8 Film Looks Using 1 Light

So that's another creative touch, and that brings us to our last one, which is a very practical usage, and that's top light.
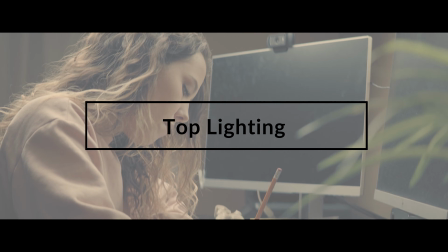[8:22]
And top lighting does a very awesome job of looking very natural and ambient, especially when it's diffused.
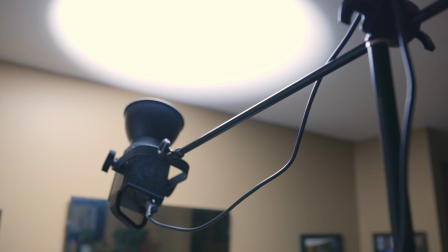[8:27]
So one way that you can get top lighting is just point your light fixture directly at the ceiling and let the ceiling do the job of bouncing and diffusing and dispersing that light.
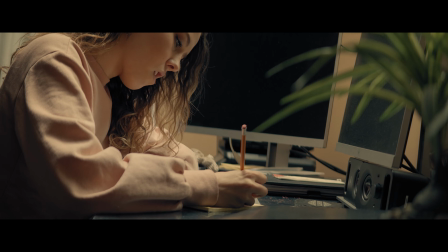[8:36]
And it does a great job of filling in a lot of the shadows in the frame and bringing up that room tone.
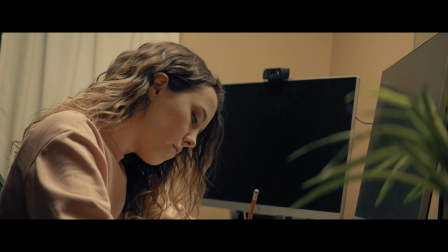[8:41]
And if you really want to spice it up a little bit and get a modifier, lanterns do a really awesome job.
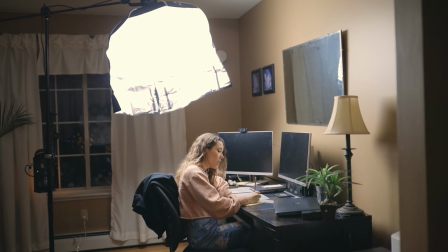[8:46]
I've got the Nanlite lantern, and I fixed that overhead, just pointing straight down to fill in the entire room. And then also, if you kind of want to direct the light, almost like the grid in the previous scene, there's something that's like a skirt.
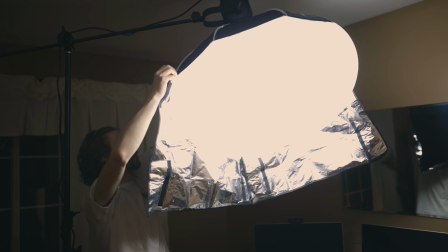[8:58]
So you can just tie that skirt around and it directs it. It keeps it from spilling on the back walls.
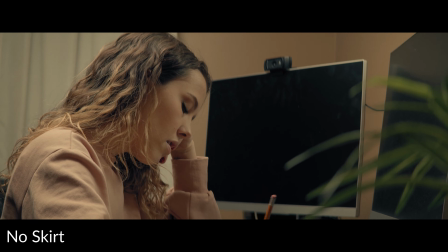[9:03]
And another cheaper alternative to one of these lanterns is even those Chinese lanterns.
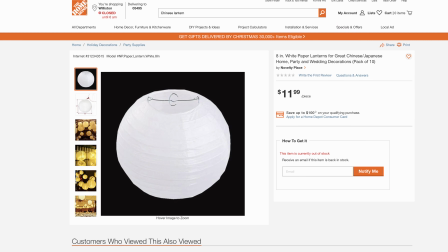[9:08]
I think they're like $5 at Home Depot. And you can do that with a trash bag around it. And that can also tie off, you know, like a little fabric grid or a negative fill grid to still control some of the lighting. And that's a significantly cheaper alternative. And there you have it, 8 really, really fun and exciting, both practical and creative ways to light your scene with just one light. And between you and me, I was pretty impressed with the outcome. I mean, I got excited about a lot of the shots. So there you have it. I hope this was helpful, and I hope you found this helpful. And if so, feel free to like this, share this, subscribe if you have not. But one more thing is, I also made a Discord. I think that's the name of the app. Sorry, I'm new to it. I'm not completely familiar, but I made a Discord for the community due to popular request,
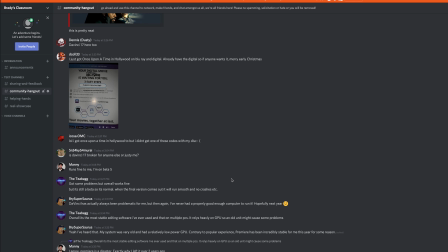[9:54]
and I made it as a place that people can connect, make friends, give advice, ask for critique or gear help, anything like that. So I'll leave the information down below. It's called Brady's Classroom, but everything is gonna be down below for you to find it. Please join it, join the community. I don't want it to just be me talking to the camera and then off into Neverland. We're all a family here. So with that, I wanna wish you one more happy holidays, because I think, you know, we're creeping up on the holiday season and end of the new year.
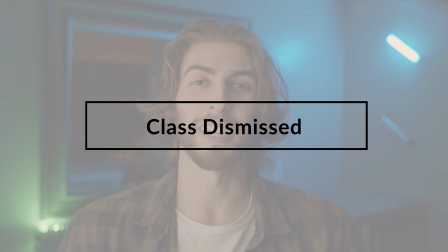[10:22]
I don't know, I'm rambling. Class is dismissed. I'll see you guys later. Take care. Bye-bye.